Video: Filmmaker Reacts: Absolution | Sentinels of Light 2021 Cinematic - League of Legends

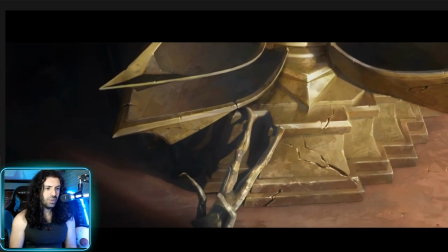[7:19]
that's beautiful i
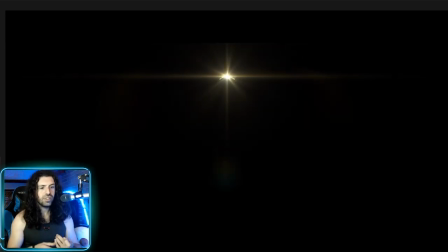[7:26]
like that it's it's a cool symbol because it's kind of like what a metaphor like you know he he he lost his step in the dance
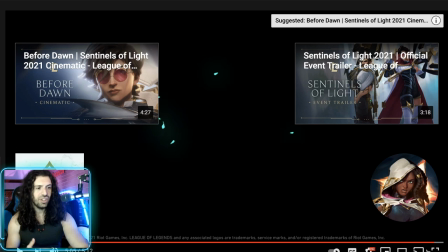[7:32]
you know he he missed the the message of their love he lost his step in the dance and now we have this uh you
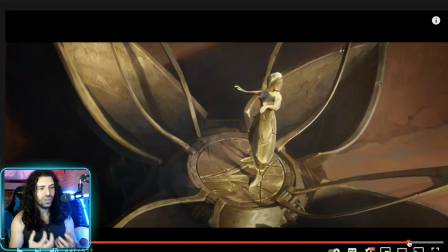[7:39]
know he's fallen he's fallen off beat he's fallen off the rhythm and you know he can't hold to her uh her her purity anymore like she's still pure she's still untarnished and he's like lost himself he's lost who he was and stuff what a cool what a cool metaphor i love that and
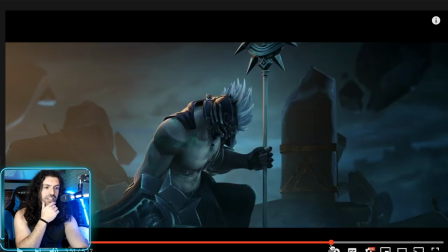[7:55]
wow there's a lot of talk about here but yeah i just i love how this aesthetic kind of
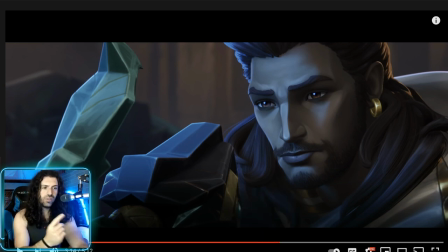[7:58]
was brought to an end uh everything makes sense who is this character though i don't recognize that person i don't know if he was in the other trailers it could just be someone from the
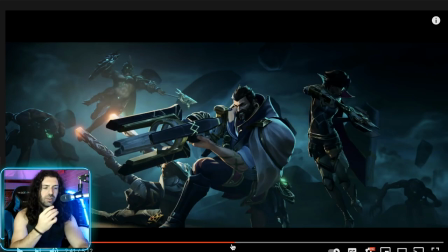[8:07]
other trailers that has like a different outfit and it's hard for me to recognize them so i might have seen him in another cinematic
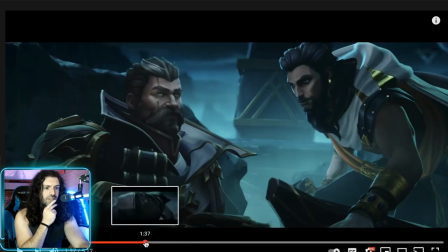[8:12]
but i love what i see here yeah a lot of great uh sort of
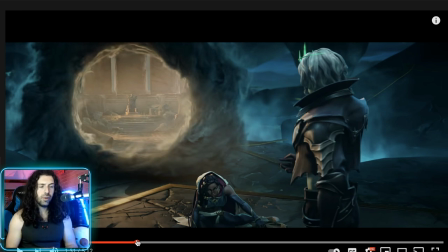[8:18]
what's the word a lot of great visual cues that they've built up and a lot of audio cues as well like it was cool that they mentioned ruination
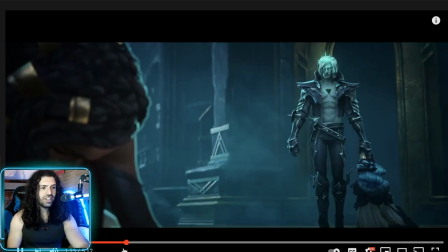[8:25]
uh which is you know the original video where this guy appeared viego and this was cool i want to see this this fight scene was
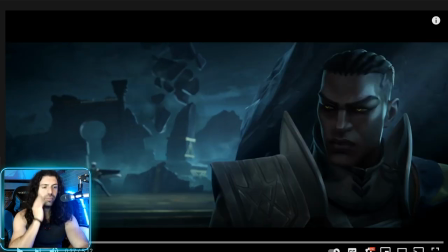[8:32]
really really well done a lot of great stuff going on here i love how they set up all the um sort of pieces on the board before they fight like check this out
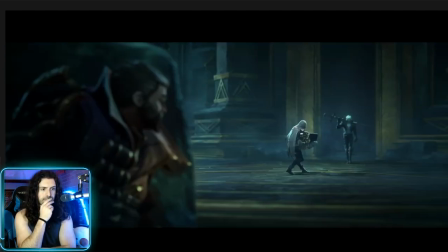[8:40]
this is it
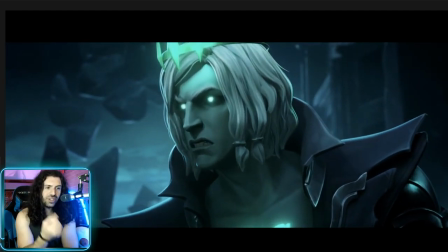[8:46]
man this is the finale of this whole viego saga let's get hype let's enjoy this battle this
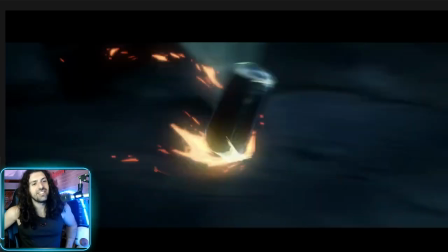[8:52]
final confrontation but
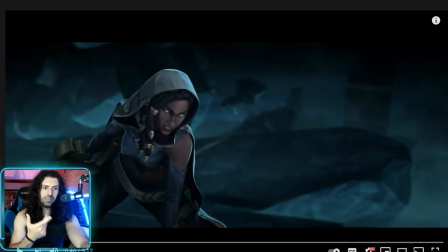[8:57]
i love it it's like all the characters all the people that they built up all their tools are coming together all the teamwork
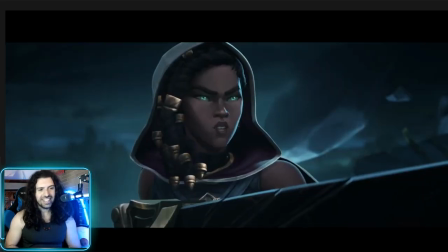[9:03]
uh in a very meaningful way it's so cool to see like okay that guy's weapon is pinning him down with arrows and then she goes ahead and
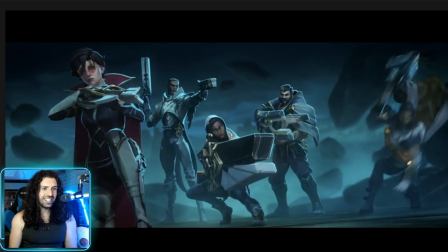[9:10]
does this like chain to keep them in place but again i got a comment on this hero shot it's really good and look at this beautiful
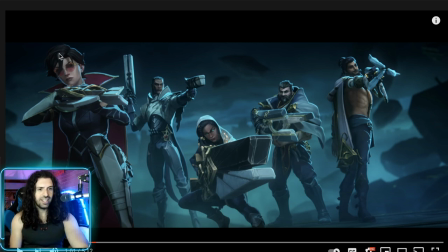[9:18]
composition i love how senna is actually in a crouching stance too because you have this beautiful line that comes down and like sort of this triangle starting from her head over here beautiful it kind of draws your eye to senna and her massive weapon right there look at this beautiful triangle if we follow along the the top of their heads.
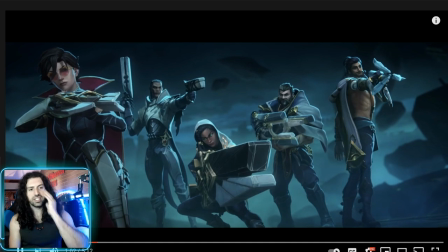[9:37]
It's great. Just a nice composition. Nicely lit as well from the back. Love that kiss lighting.
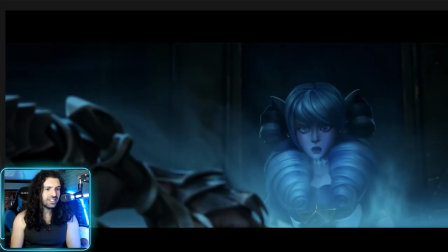[9:45]
Oh man, that is just... So yeah, is this character dead?
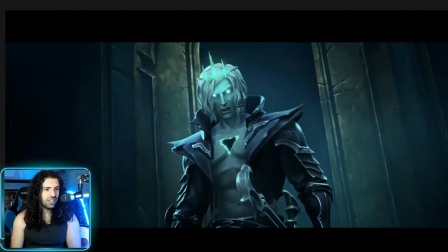[9:50]
Like is she just finished or is she going to be healed and back in it?
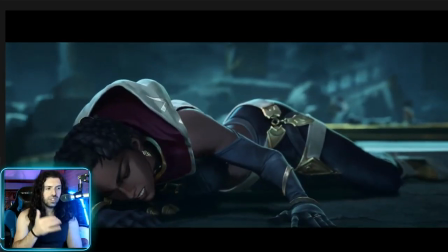[9:55]
Like I don't know how they really, I don't know how seriously they treat death in League of Legends or if it's like super, super absolute.
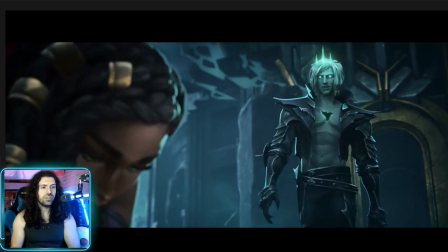[10:02]
But man, I mean she got, He got run through. That's crazy.
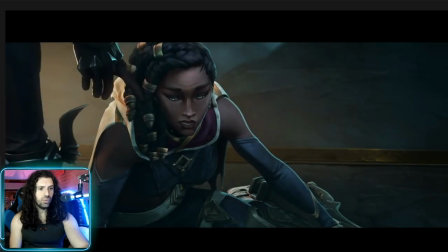[10:10]
So, can somebody answer me? What is this place?
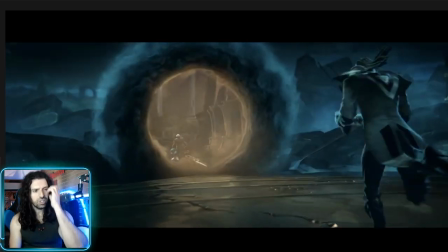[10:16]
This is Lucien. What is this place that he's bringing?
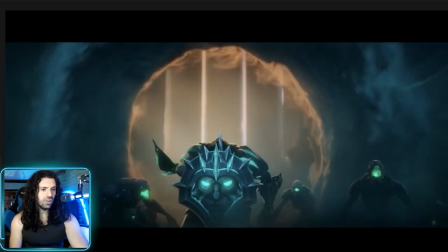[10:21]
Is this like his original kingdom? Where he was with her? That's what it seems.
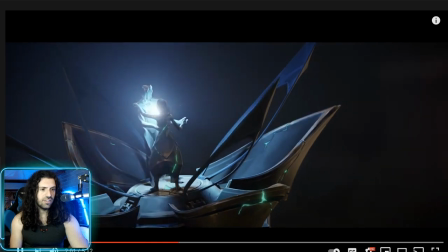[10:27]
Because the cool thing is, I like how he's stuck in there at the end. And now, this music box.
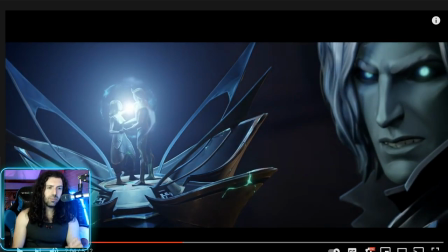[10:34]
Is this a part of the game?
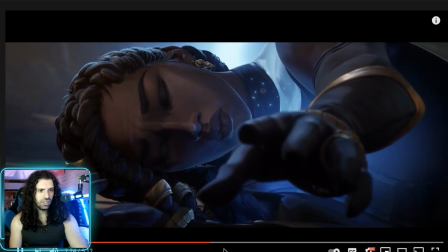[10:40]
So cool. I love that.
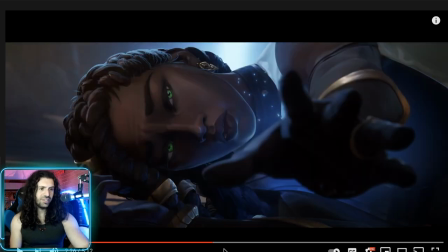[10:45]
What a great shot, too. You have Senna and Lucian reaching for each other and everything. This is beautiful. You see the parallels, right? It's like their love is true. Their love is pure.
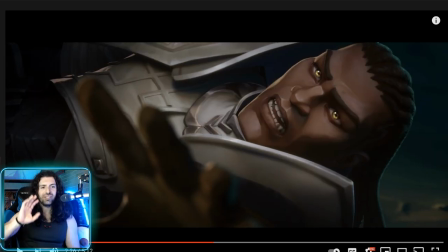[10:56]
And then you have, you know, and they want to be together and they do love each other. And you have Viego and it's like, you know, twisted, lost love.